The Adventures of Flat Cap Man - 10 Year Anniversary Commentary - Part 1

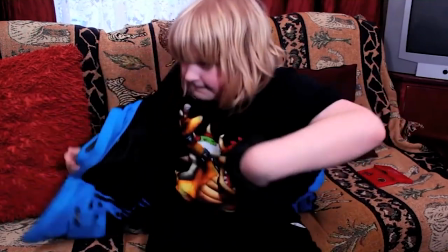(16:10)
it's a metaphor for life there's no batteries there's no bad i let the shot of him walking over his homework
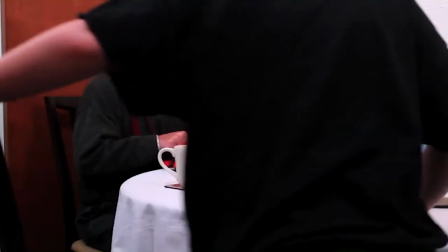(16:19)
like this yeah that was the purpose of it as well like i can't be bothered to do this now and also this as well though this was something that i would used to
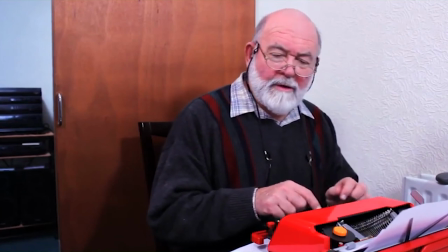(16:27)
do where i'd just sit next to my granddad and just go what are you
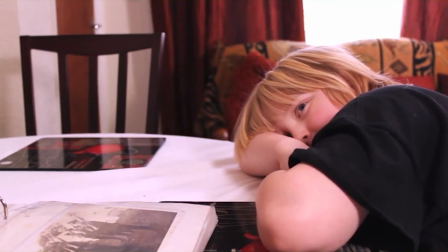(16:32)
doing tell me what you're doing that's
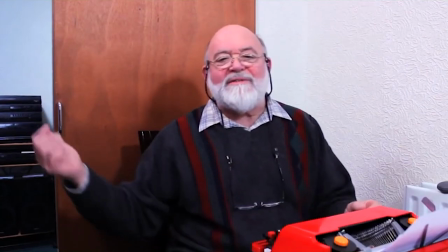(16:36)
very cute i'm just absolutely enraptured in uh well both of them
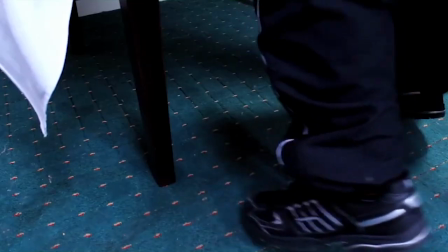(16:46)
I mean, Will was awesome so this is going to get confusing so I'll go, Flatcat Man was awesome
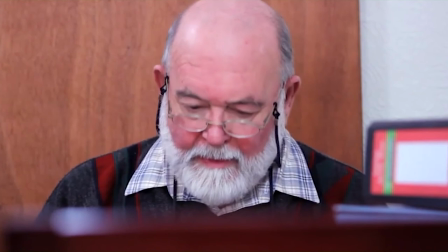(16:54)
Yeah, we sort of codenamed them Little Will and Big Will It wasn't until Will Smith put in that other lawsuit
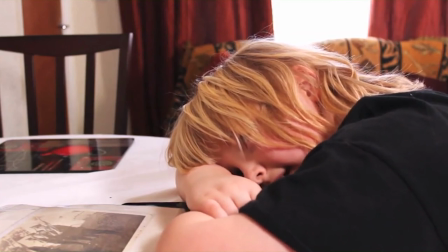(17:05)
I've got to start proofreading more I think is the issue that we have Look, I can't say anything about proofreading
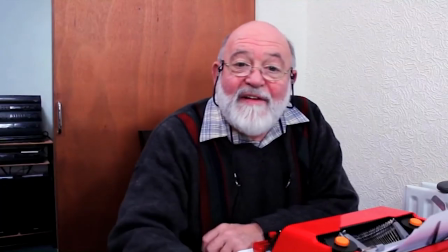(17:17)
always have a measure twice cut once uh attitude to title right
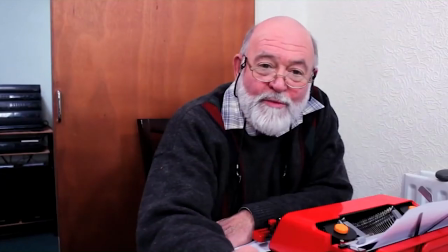(17:25)
i like that there's a little bit of aggravation and frustration like come on you should you've got stuff to do but
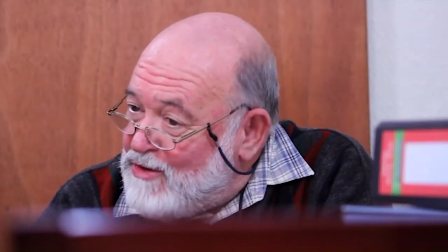(17:32)
also realizing you know grandkids are grandkids i like that again that's the trailer line isn't it have i ever told
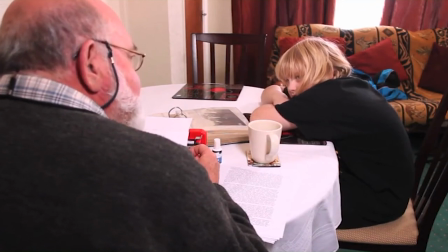(17:39)
you about flat cap man story time so that like
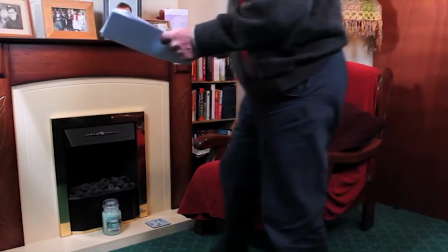(17:45)
how many how many adventures does flat cap man have see i
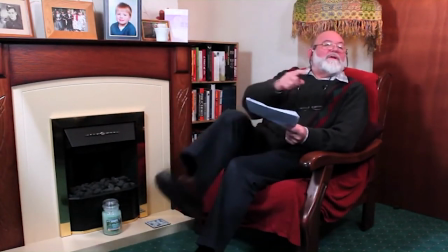(17:51)
see all these folders there is there a chance of future flat cap i
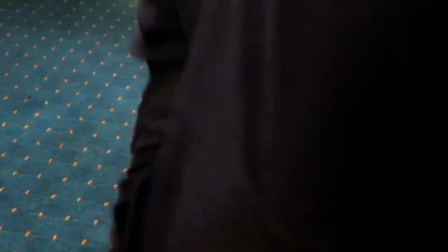(17:57)
believe so i'm working i'm keeping keeping the uh the cards to my chest at the minute,
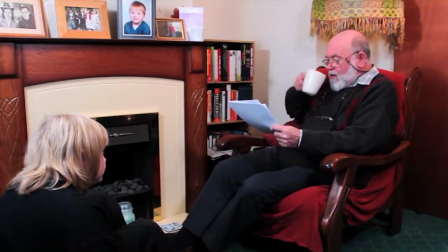(18:03)
but I have got some ideas and things that I'm exploring currently. At the end of the film, we see the title for a new possible adventure, full of Easter eggs as well, that one is. But I just pose it here for now, because Storytime with Grandad, just something that I always used to enjoy,
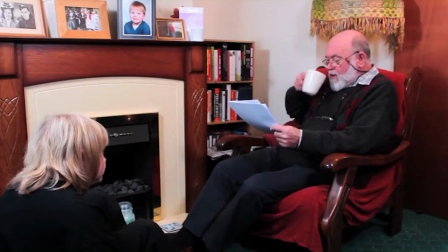(18:21)
where I'd read stories, or we'd go on little adventures or something, because he used to have a big garden, so we'd go out in the garden. Mark also did the same similar thing, so where I'd, when I was older and I was school, but Mark was being looked after, he'd get the same kind of things.
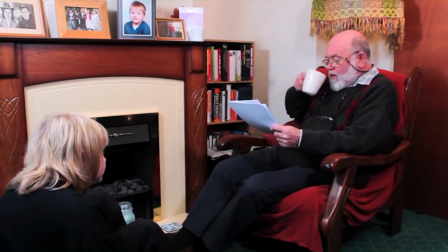(18:39)
Yeah, and some little details about this, so that's a picture of our actual nan and granddad on the edge of the fireplace, that's the man that this is sort of loosely based on there as a younger man.
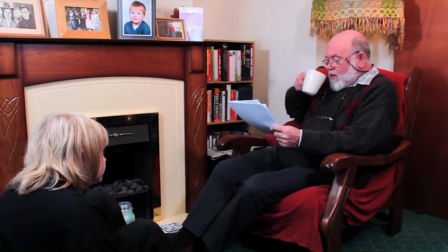(18:53)
Next to that is a picture of all our aunties and uncles who were the children of that nan and grandad. Then there's Will as a young boy. Then next to that, behind, it's like a candle or something.
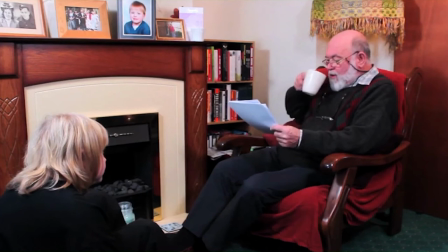(19:08)
Is it Will's cup? No, it is a candle. There's a picture of our nan and then a sympathy card. And we were sort of trying to set up the idea that Will's wife may have recently died or, you know.
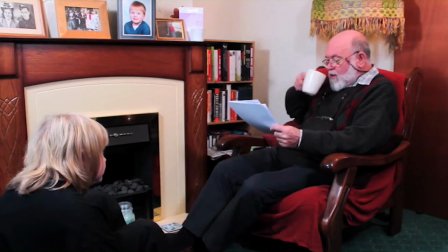(19:22)
And that was why the grandson would visit more because it was keeping both of them company. Oh, that makes so much more sense. I thought it was just sorry you're old.
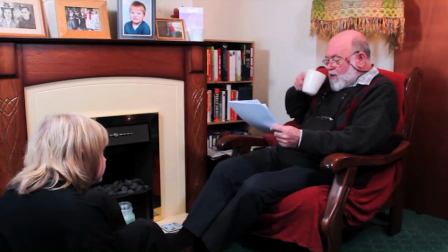(19:36)
And then the bookshelf is loads of my books just with the disc covers taken off. So they're like, you know, they're not the sort of books an older man would have, but they were just the best we could do.
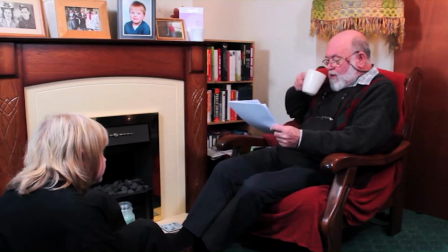(19:50)
And the lamp behind Will is like pink polka dots or something. No, it was pink leopard skin. That's it. And that's why it's covered with like a shawl or something.
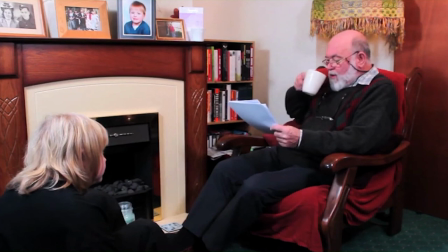(20:05)
So it fits in the era, but yeah, it was a bit too flamboyant for an old man. And then I'm just thinking as well, like the film itself when I was trying to write it.